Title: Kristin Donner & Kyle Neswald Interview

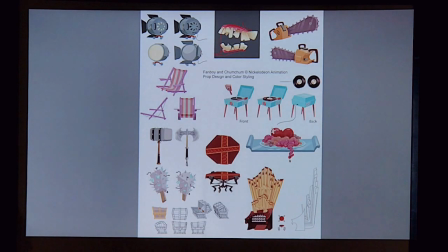749s
This is a show from Nick Loden, Fanboy and Chung Chung. I did a bunch of prop design for them. It was amazing because one day they would say, hey, can you design us a sweet axe and a giant hammer? And then the next day they'd be like, we just need a lawn chair. And then the next day they'd be like, hey, we need some super gross teeth.
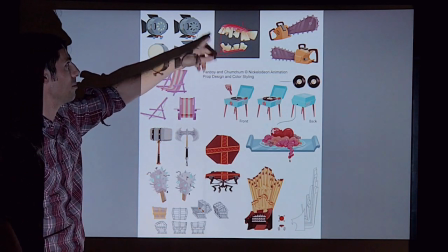767s
Can you do something really gross?
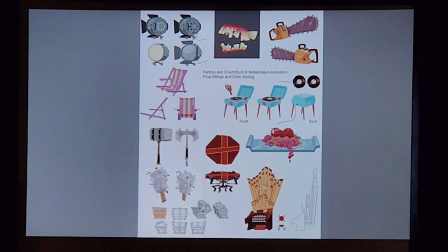769s
And then a giant pipe organ. like what okay guys yeah i'll do it i love this uh this is from a disney
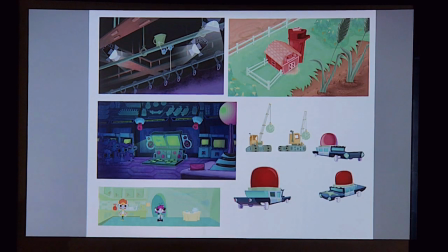777s
show called the buzz on maggie most people have never seen that show but it was an awesome show too this was from uh mr men and little missus show that uh
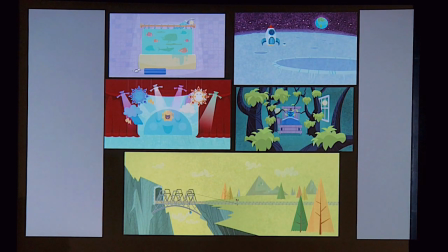785s
renegade did and this was super cool because this was a style that i've never done before so here's the other thing about animation there's a lot of different styles to learn like there's just so much ground to cover and everything is different and unique and its own style. So like when Kristin and I are walking around and we see different things we're recording because everything has a different style to it like the ceilings from a different era than this curve in the wall is and it's just when you look around everyone I have different fashion sense than Kristin has like
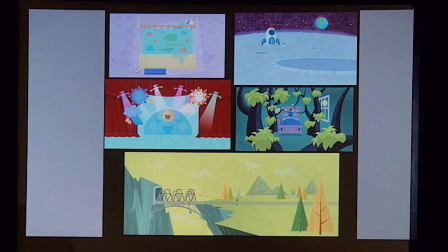816s
it's just everyone has a different style and in animation you really have the ability to be like a chameleon just take on these different styles.
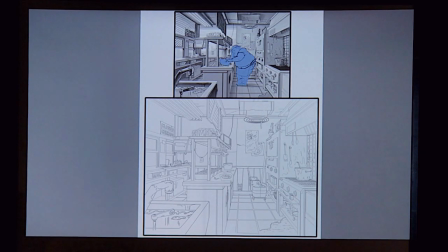825s
Here's a little bit of personal work when I was working on my portfolio to get a job at the studios, just doing layouts of design and . So this is a taco shop I made for a project for a friend. Here's some other work that I was doing for some smaller studios.
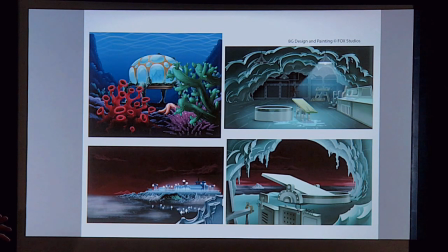844s
So it's just like really creepy and moody in the style of the Warner Brothers Batman show.
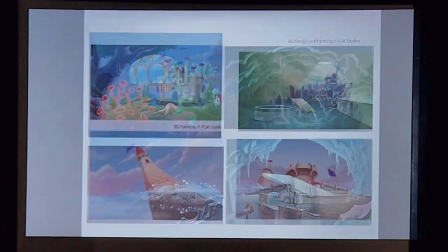851s
Once again, just another cool style that I get to do. Same studio, different style again.
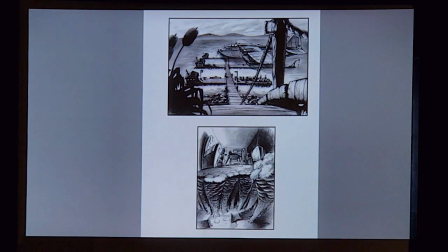858s
So this is a bunch of painting and design. And just more just renderings and design styles.
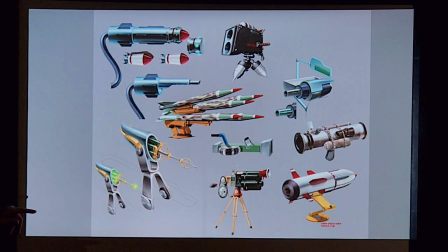866s
This is also from Monsters vs. Aliens. And they're like, do a bunch of weapons. I'll be like, yeah, I'll do a bunch of weapons.
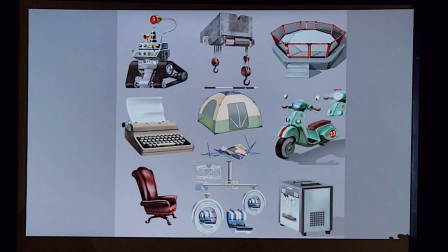871s
Weapons are awesome. But you know. Well, and something I know Kyle thinks about when he's designing particularly the machinery, like you're thinking about how all the cogs fit together, like the actual engineering of it. And so that's something important too. I mean, you can kind of fudge with animation. and if it looks like it works it's good enough but somebody like kyle who like is really into it he
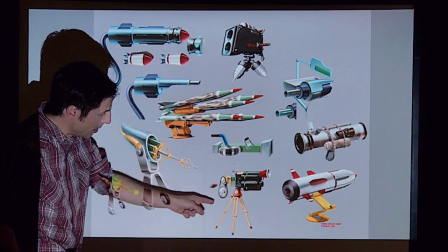892s
actually breaks down like i had to design and paint this and they just had to be made out of pieces of other things and
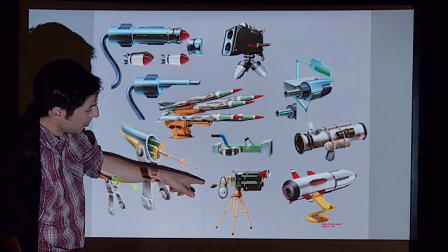899s
so i had to figure out because it's 3d it has to go to work so i stuck a bicycle spoke into a hair dryer that hair dryer goes
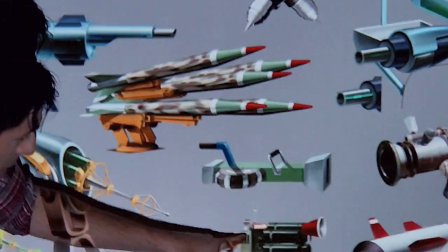906s
into this box that actually spins this mechanism and there's like a little gear here that pumps up and down as it's working so there's a
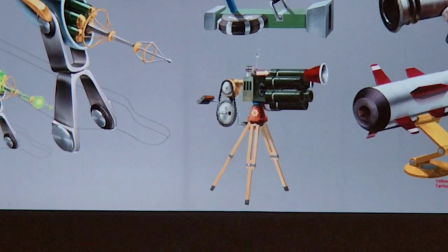913s
lot of like really cool things that you can like abstract or thought about and just figure it out, figure out workings. The more cool prop and design. So a lot of it is... But it's for a 3D show, so you were making it look dimensional as a reference for them.
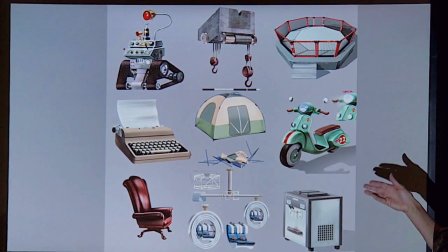928s
Yeah. And so the modeler would use this reference to build the model. Exactly. So again, that's a nice example of teamwork moving down the line. And that's also why you had to think about how it worked, because you were hoping to make that person's job easier because if you do something that didn't make sense they'd have to like re-engineer it in their minds so it's important to think about the next person who's down the line from you yeah you don't anyone to come back to you and say I don't know what you did here they want to be really obvious with it so
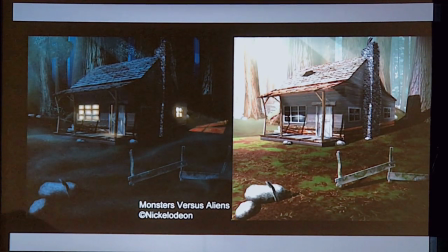957s
and that um shot that of the guy flying around in the forest meeting a little squeak it all happened in this location and I had to do all the color and styling of that and here's a cabin that was there night and day and
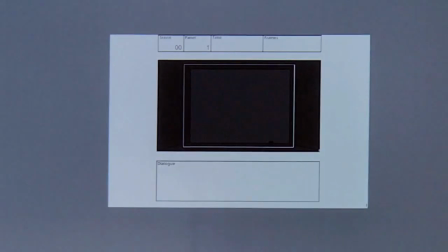972s
just more environment shots so you're just trying to create a mood okay this is a storyboard from robot
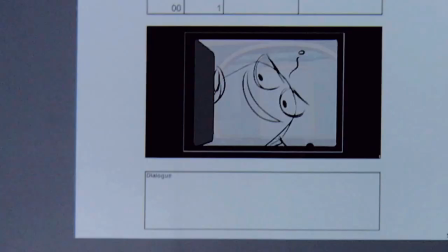977s
monster that was on Nickelodeon and just all the different poses and little things you think about